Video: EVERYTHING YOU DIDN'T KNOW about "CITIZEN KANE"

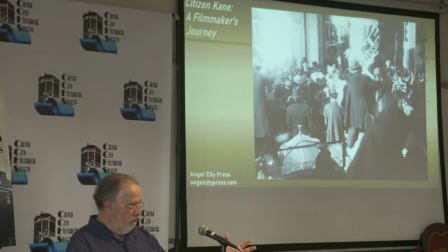40:26 For instance, when Cain is given his triumphant speech at Madison Square Garden,
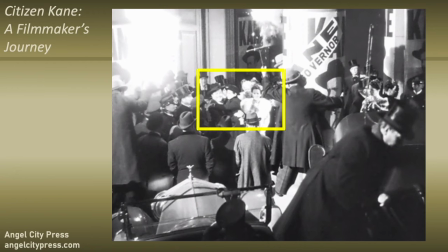40:30 a photographer up there on the post takes a photograph with a flashbulb of Emily, their son, and Cain.
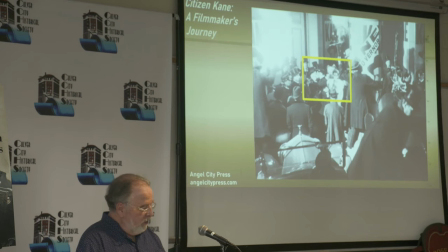40:38 So you would think nothing of it. It was just, you know, hold it, Mr. Cain. They take the photograph. But that photo has already appeared in the film.
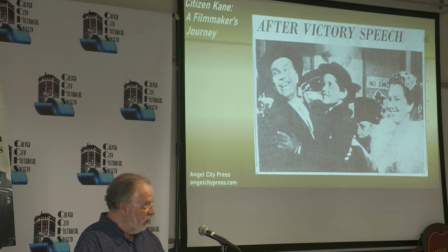40:45 And it goes all the way back to the beginning when we hear about Emily and her son being killed in an auto accident that's in the newsreel at the beginning. Some details are particularly well hidden. One of my favorites, when Cain meets Susan Alexander, who will later become his second wife,
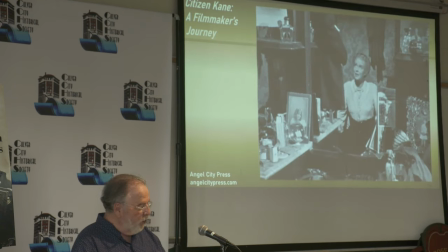41:03 here's a shot of Susan in her boarding house room. and on her dressing table,
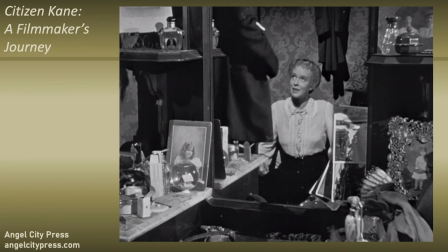41:08 there's the snow globe which is totally not even recognized. It just happens to be there. It's the same one that Cain will later discover when he destroys Susan's room at Xanadu and reminds him of Rosebud.
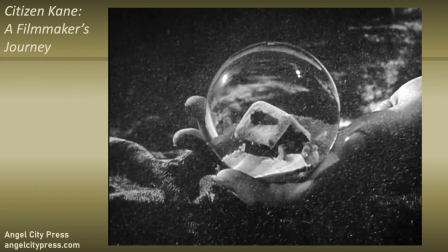41:23 And of course, he's holding when he dies. So just in terms of triumphs of filmmaking, any discussion of problem-solving in Citizen Cain has to include the expertise of Maurice Seiderman who is a legendary makeup artist who got his first big break working on Citizen Kane. Makeup for aging was critical for all of the stars of the film, but especially for Wells, who he has aged from his own age of 24 and 25 to 78. And we can talk about the details. We'll have to talk about the details of Ciderman's makeup another time, except to point out the results.
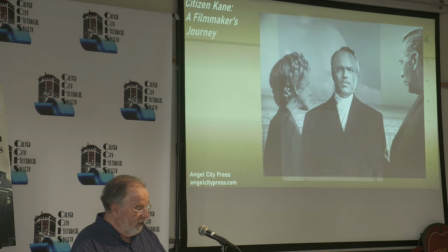42:01 Keep in mind that this character at age 53 and this character at age 75 are both this 25-year-old kid.
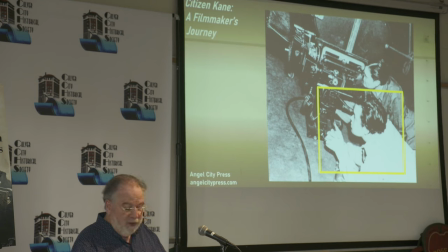42:10 So that's incredible work, just incredible groundbreaking work on makeup by Maurice Seiderman, which also included padded costumes, neck waddles, you name it. It was just incredible.
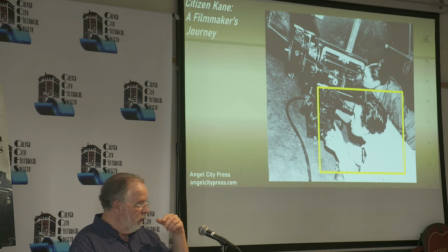42:25 Keeping an eye on the budget, but also making a strong visual impact was critical to the movie. It was right when World War II was starting, even though the United States wasn't involved yet. The RKO had lost its entire European audience, so they were trying to watch every dime, and have creative solutions that worked at the same time.
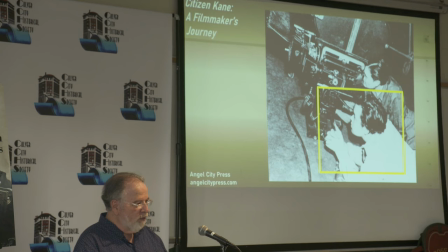42:43 So how do you show, from Susan's perspective, her horrible opera debut and the horror she felt?
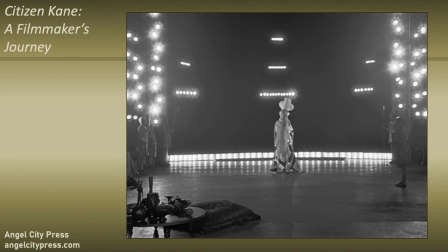42:52 So the way you do that without spending a fortune to do it was the curtain rises and there's poor Susan in the middle of the stage, alone and terrified, singing terribly,
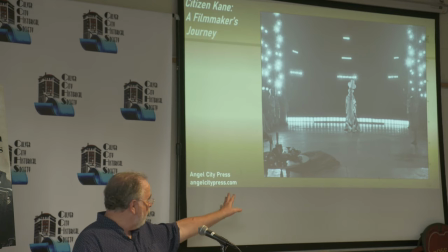43:02 and the lights and the audience in the background. But you can't see the audience. The audience can never be shown.
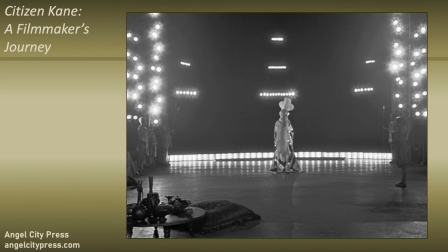43:09 But it's there. All you see are the lights, and it might as well be the unsympathetic, unseen crowd.
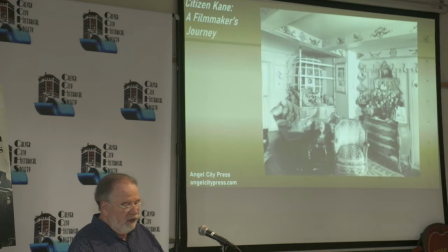43:17 even more telling this is Susan's bedroom before Cain destroys it
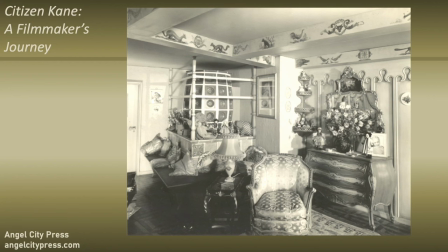43:22 this is just a great example of how psychologically bruised Susan is
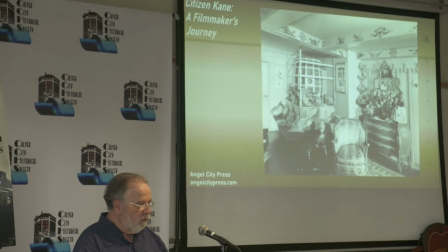43:27 her whole life there are hints of her character and most viewers would never see them because you only see glimpses of this room in her room as created are nine photographs
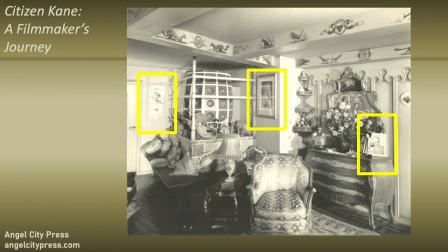43:37 of herself Susan had nine photographs here are three of them in just this one particular corner and they're all scenes of her in opera
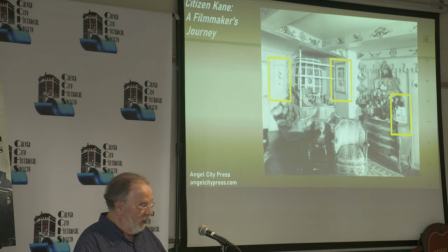43:46 So there are shots of herself in operas that she hated to perform. I don't know what that tells us about her, but it's certainly something. The other great detail in Citizen Kane is the newspapers, which are practically characters themselves.
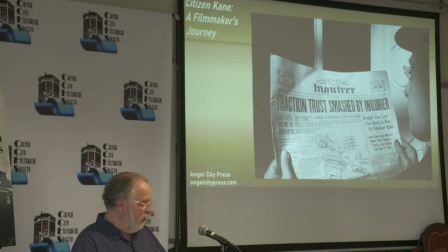44:00 The newspapers are all fake. They were all printed by Earl Hayes Press, which is still there out in Sun Valley. They make specialty props for creating... They create props for movies and TV. If you've ever seen a package of cigarettes It looks like they're Marlboro, but they're actually, oh, God.
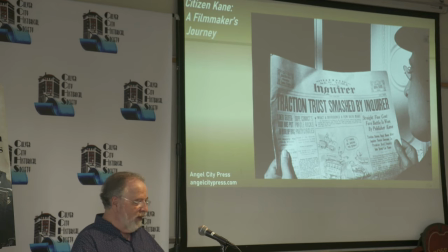44:19 Thank you, Morley. Morley cigarettes, that's Earl Hayes, but it's newspapers, magazines.